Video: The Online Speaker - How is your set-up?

So work on that camera level and get something level. We are seeing so many cameras that are too low because most people are on their phone or their laptop. And if you don't prop it up, you are looking down at us. It takes a little bit of work. The tripods, the desks, the tables, they may not be at the right height. So you've got books. Remember your bookcase in your background? Take some of those books and pile them under your camera. Let's take a look at some examples of what we're talking about. Wow.
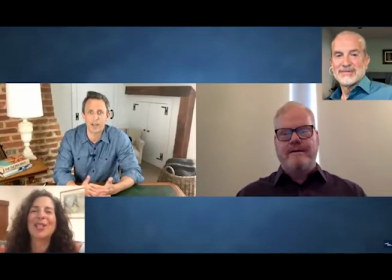4:42 This is a great example because it's such an extreme contrast. Yeah. Look at, first of all, background. Seth Meyers, great background, really. He's got angles, he's got depth. And Jim Gaffigan, wow, what's going on there?
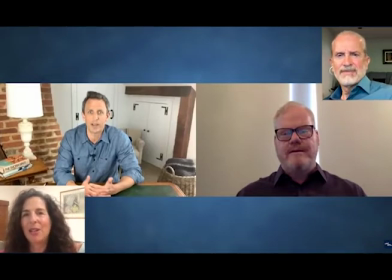5:01 You got the blank wall and then that crazy light or whatever it is sticking out of his head.
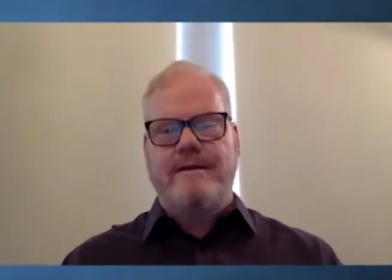5:06 Mm-hmm. Mm-hmm. And the lighting itself is very weak. If you have a light, then try to put it in front of you, not coming out of the back of your head.
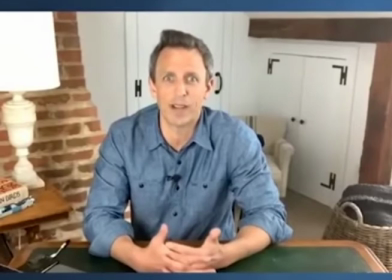5:16 Of course, the television studio approach has been taken home with Seth Meyers, so he has the skill and he has the support.
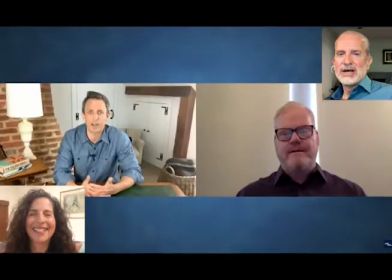5:24 So it's a little bit unfair here to compare the two. But I think we can do a lot more at home, don't you? I absolutely do. And just look at the impact it has. Yeah, totally, totally. I mean, Jim Gaffigan's a riot, but it's really hard to get the full package here because lighting, shadows on his face,
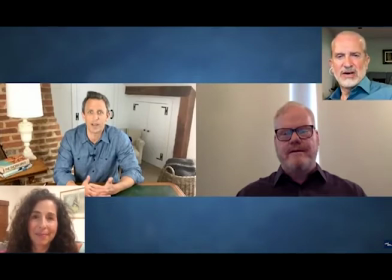5:43 lighting coming from the wrong direction, very strange, oppressive presence, too close, perhaps. I think his frame is a bit too close, don't you? Yeah, what about camera level? You actually see two of the extremes that we want to avoid.
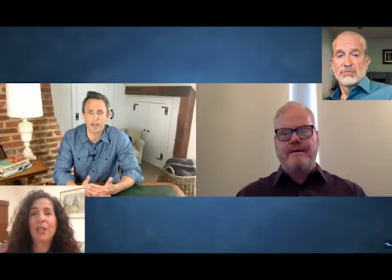5:57 Seth Meyers, the camera is actually above him, so he looks like he's trying to escape from a well. And then with Jim Gaffigan, the camera is the typical below him. He's on his laptop, he's on his phone, and then we get the up the nostril shot.
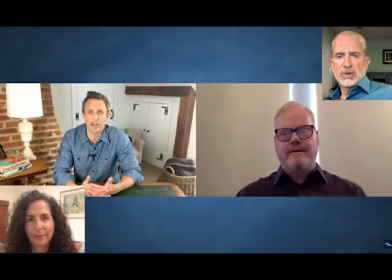6:12 Yeah, and the shadows and the general oppressive presence, fleshy, oppressive face in the camera. So it's not effective.
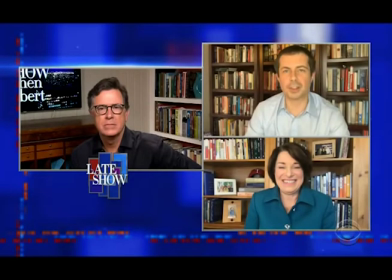6:24 Now, here's my favorite example of what can go wrong with your background.
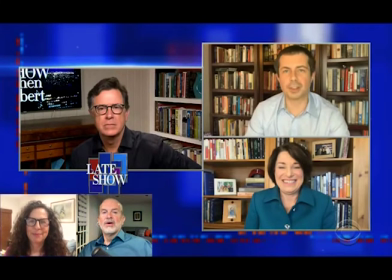6:30 This is bookcases gone mad. New rule, only put books in the bookcase that you've read. Yeah. That should reduce the number of books. Careful what you say.
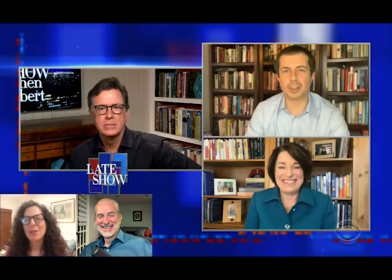6:43 They look like they are pretty big readers. We have the problem here about the depth, especially depth and clutter. We like bookcases, but too many books, too cluttered, too close to you, makes you look overwhelmed.
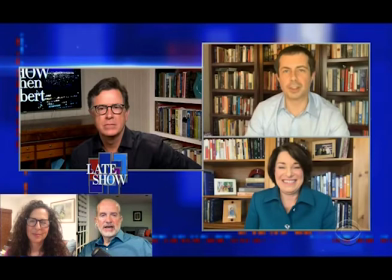6:59 These examples are a good illustration of angles and depth as well, don't you find? Yeah. Well, I love the angle with Stephen Colbert. Yeah, beautifully I love worked that. out.
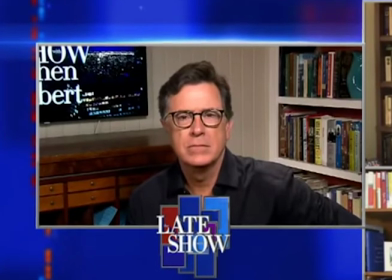7:10 Yeah. And beautifully worked out. Yeah, and if you're flat against your background, not flattering.
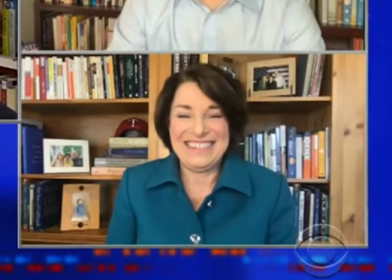7:17 I mean, it literally looks like we should be focusing on your books, not on you.
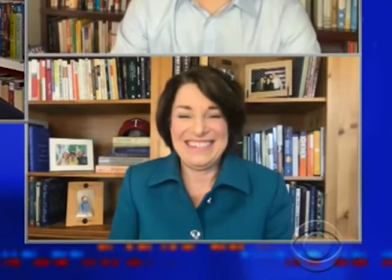7:22 It's oppressive. It's oppressive. There's that word again.
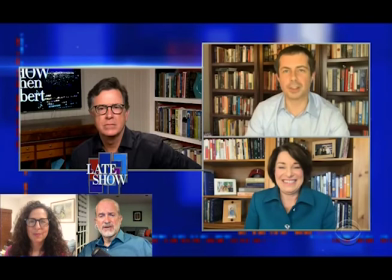7:25 And again, we need to get that feeling of inviting the watcher, your audience, to come and listen to you and to interact with you. And it's just too much activity around these people. You know, that's a good point.
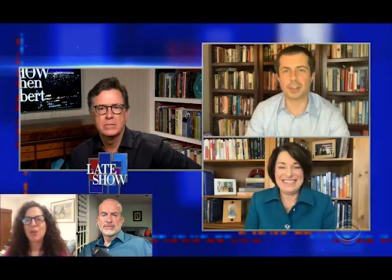7:44 Don't just design a background and don't just throw things in that you've seen others do. Think, are you inviting the viewer to listen to you, to receive who you are and your words and your expression?
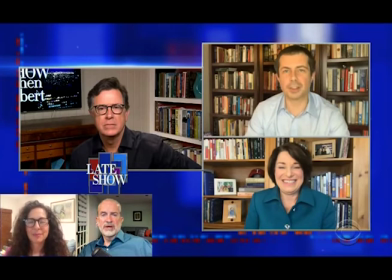8:00 And your uniqueness. So again, we're seeing a lot of bookcases now too. It's ironic because earlier on we were excited about bookcases, but now everyone's just emulating everybody else. Again, your goal is not to become everybody else.